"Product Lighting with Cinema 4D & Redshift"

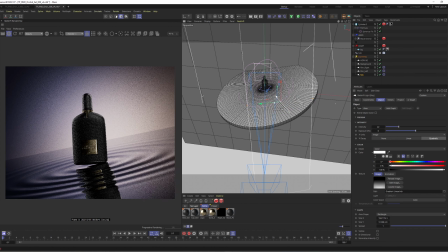16:34 This one is really important because it needs to highlight the label.
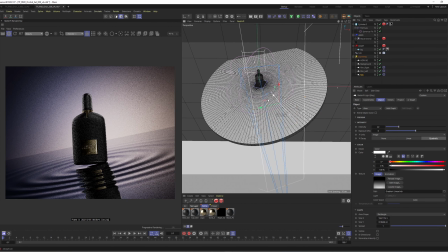Try to lower the spread so we have a sharper.
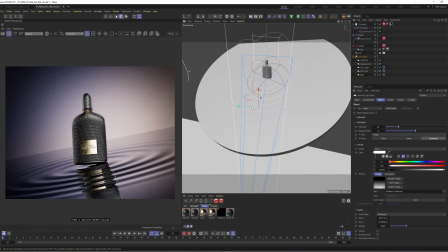16:55 Make it smaller. If you can see anything that I'm doing.
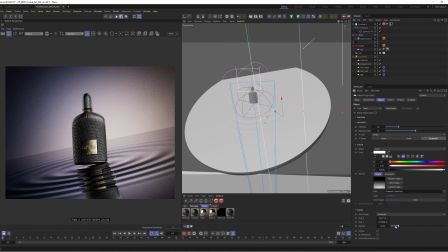17:05 Let's make it sharper and sharper. I think this is too much.
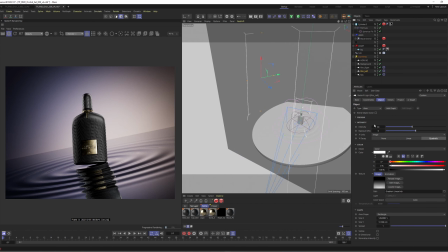17:18 I think also what's happening here is that the other ones are a little bit distracting. So let's lower the rim light a little bit
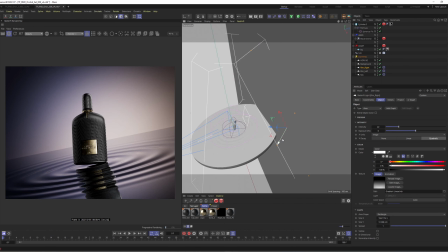17:27 and try to put this a little bit back. And lower this one.
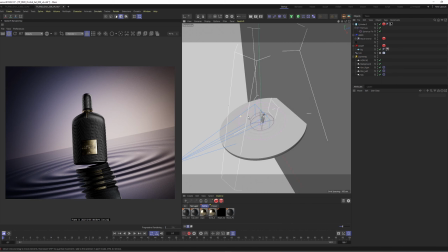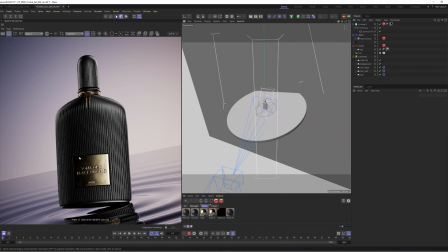17:51 So yeah, this is starting to look great. We are missing some light here and some light here.
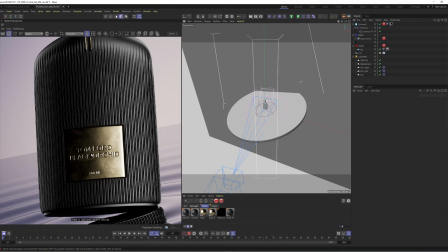17:58 Mainly, let's go
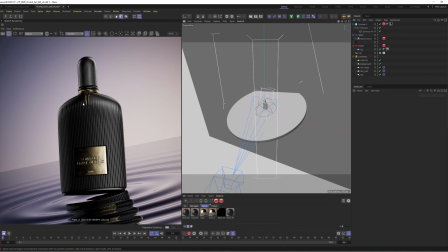18:02 through the materials a little bit because I think they can be improved a little bit.
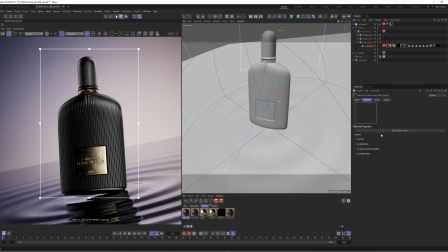18:10 So first of all, let's grab the base material and let's try.
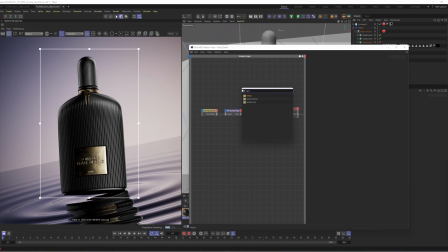18:19 I'm gonna create a ramp with the same bump. I'm gonna put it in the reflection perfect way.
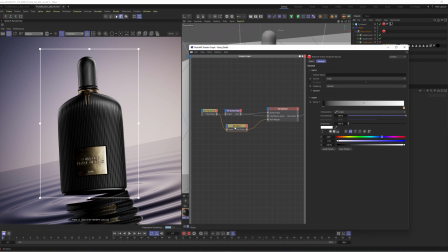18:40 So as you can see, what's happening now is that the reflections are not affecting like, the whole thing. They are more constrained to the lines. So maybe this is too much. I want to make it a little bit more even.
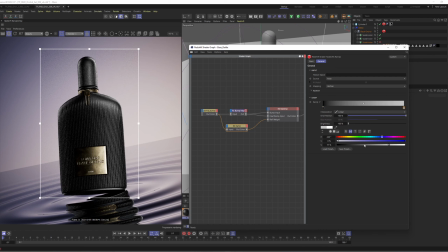And I think we have to do the same here, because otherwise we don't see the difference.
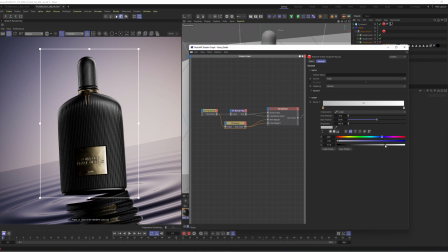So as you can see, I have like control. This is like no reflection of the on the inner parts of the lines. And this is, I'm gonna reduce it a little bit so we have a little bit of variation.
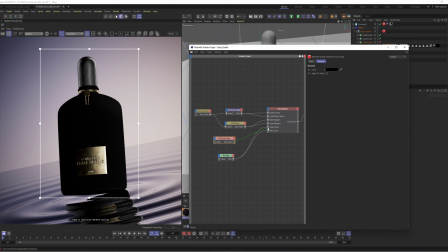19:37 And what I think that we should do is like both of the color of the code and the reflection color are a little bit too white,
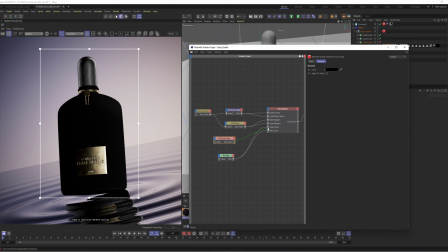19:50 and the bottle itself it's darker in real life. Oops, I grabbed the correct one. So
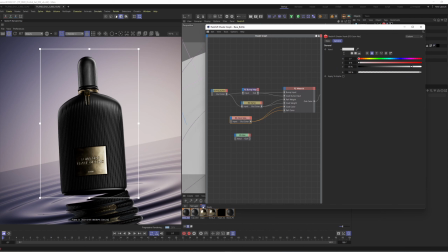20:03 Instead of full white, let's go to 95 maybe, or even 80. Yeah, so basically it's less white and it's a little bit darker. Otherwise, it looks like true plastic.
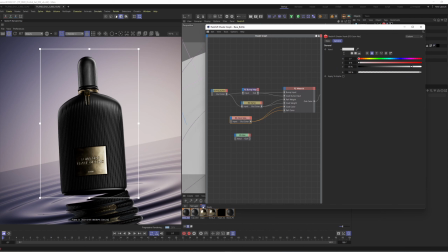20:22 Let's do the same thing for the cap. Cap of the bottle is exactly the same material, just with the different uh, button color. Paste this.